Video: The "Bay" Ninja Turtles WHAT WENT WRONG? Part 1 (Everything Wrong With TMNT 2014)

This was very interesting He was even referred to as the shredder for a while in interviews following fans were a bit upset It seemed
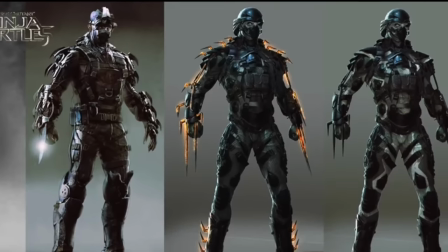7:57 like the Colonel Schrader thing from the leaked script was also happening At least from the fans point of view plus shredder was no longer the Japanese warrior We'd all
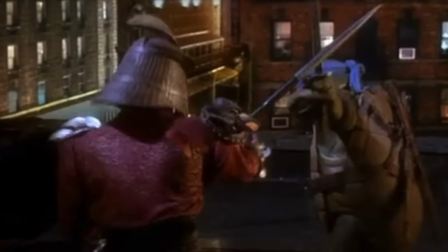8:06 come to know something happened eventually because in future interviews.
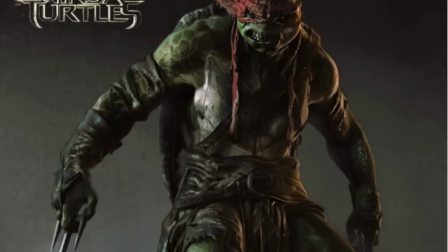8:09 They didn't refer to him as shredder anymore I believe he even acknowledged that at one point stating I play a character named Eric
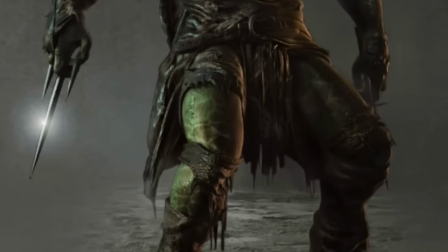8:17 Sachs Which is the character he does in the plane in the finished product I imagined some adjustments had been made and I'm not sure if it's my imagination But it
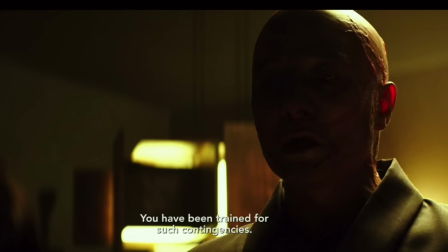8:25 feels like the changes were made kind of late You can tell when you're watching the film when shredder isn't wearing his mask his face is always hidden in the
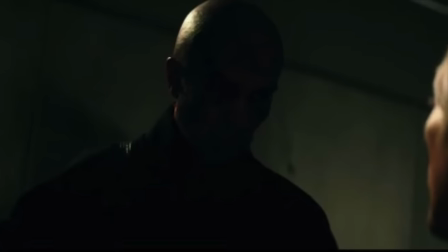8:33 shadows He's never clearly shown while this could be them just portraying him as a mysterious figure to me It always looked like pickup shots
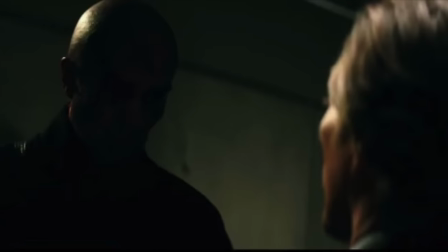8:41 that they got after the fact when they saw the backlash to the Fitchner playing the shredder thing And it looks like in hindsight they weaved in an
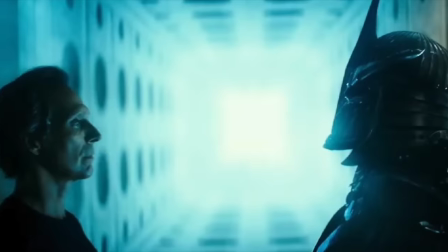8:49 Oroku Saki character into the film last minute Now that's just me guessing and the feeling I get when watching the movie plus a different actor Altogether
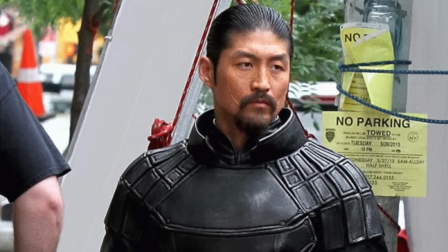8:57 comes in for part twos version of the shredder now This didn't seem like the only adjustment made after it was announced that the Turtles would be aliens
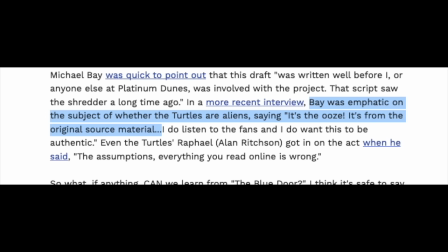9:05 They went back on that a little bit saying that the ooze itself would be from outer space instead of the Turtles It was getting close to the film's release and changes appeared to still be happening,
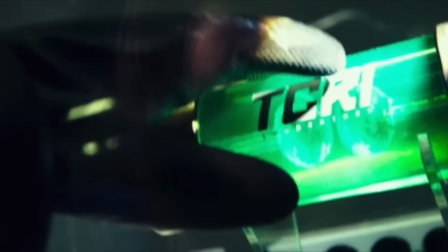9:17 which I guess is not too uncommon I would imagine films make changes in post all the time But it seemed that the volume
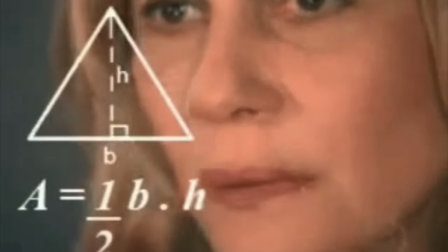9:23 of these changes was significant to the point where it started feeling like we were getting a movie without a solid foundation one of the last changes that kind of caught people off-guard was the addition of Jackass's Johnny Knoxville to voice Leonardo this
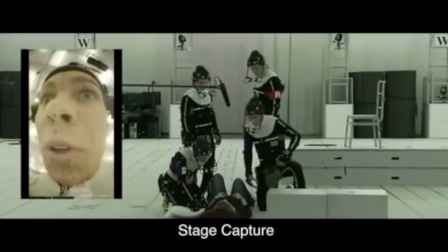9:38 threw people off as all the other turtles were voiced by the actors that played them in Their motion capture it was a last-minute change that although didn't have too
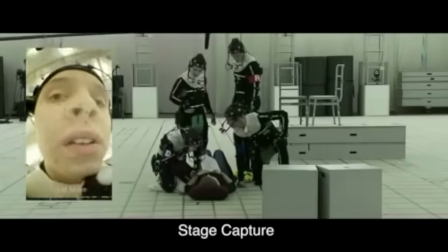9:46 bad of a reaction It's still left some people scratching their head plus.
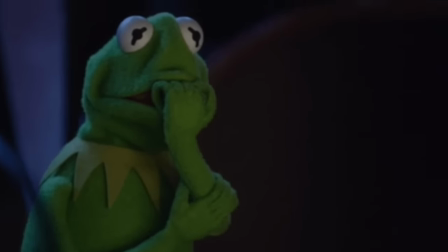9:51 I don't think he ever came back for the second one Uncertainty was a feeling I feel best describes my feelings going in that and my curiosity
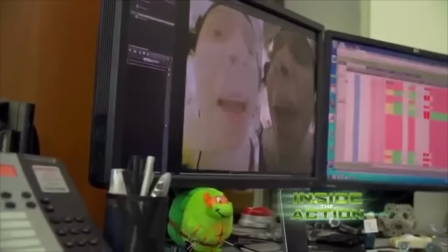9:58 They definitely had my curiosity too now This is just some of the stuff leading up to the movie that I feel hurt this version of the Turtles But how was the actual movie?
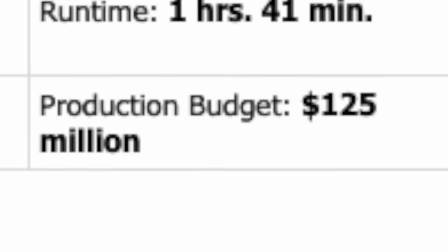10:11 Now the film performed financially pretty good for the time at least having a budget of 125 million and making a total of 493 million, which is obviously more seems a bit low for today's standards where big properties are making closer to a billion Which by the way,
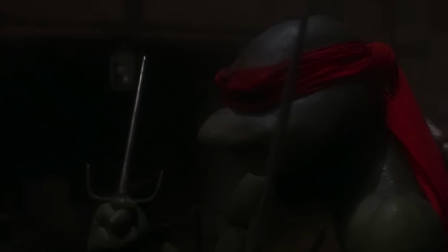10:28 I feel like the turtles could get close to if done properly today But regardless of that at the time it seemed like a pretty good result at
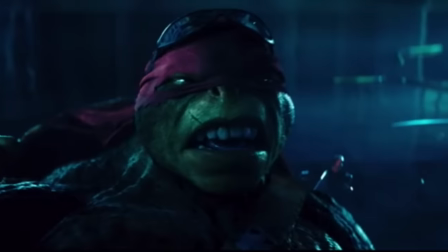10:35 least to warrant a sequel But still the movie at least to me has a lot of problems The shredders design was too over-the-top in
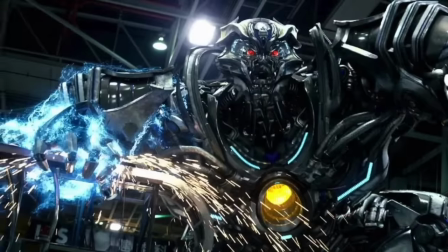10:43 my opinion looking like a mix between a transformer and that thing wolverine fought that one time the turtles lifting and throwing shipping containers
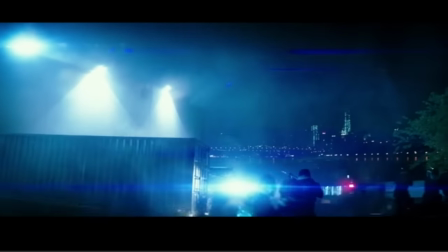10:51 was interesting on first watch but when i watch it more and more i really dislike that element more and more they appear to have hulk-like strength and it just
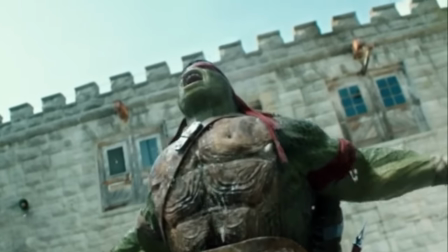11:00 seemed like a lazy way to make them seem more badass plus it along with them just being bulletproof just makes them seem too invulnerable
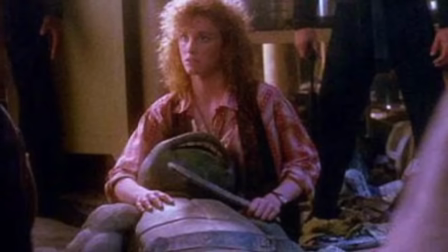11:08 it doesn't ever feel like they're in any real danger i remember the 1990 movie made you feel like Raphael was actually gonna die.
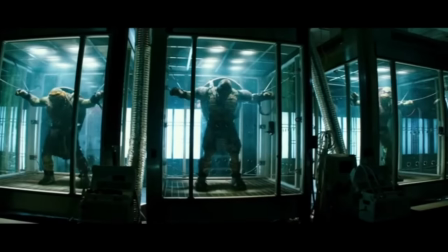11:15 Even in this 2014 one, when the turtles are captured, I never really felt like anything was actually gonna happen because of how over the top their strength and durability was.
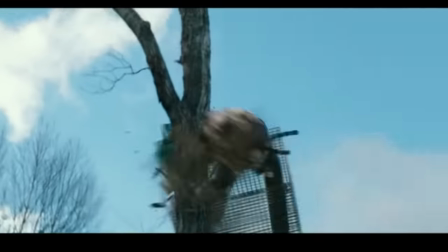11:24 These turtles fly around all over the place as if gravity doesn't affect them.
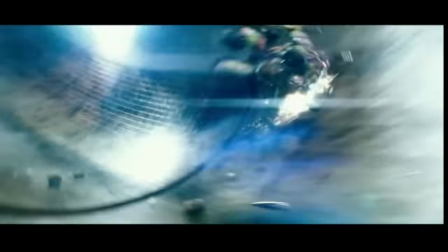11:29 Sometimes the CG, to me, feels a bit overwhelming. It's as if I'm watching a cutscene from a video game instead of watching an actual movie.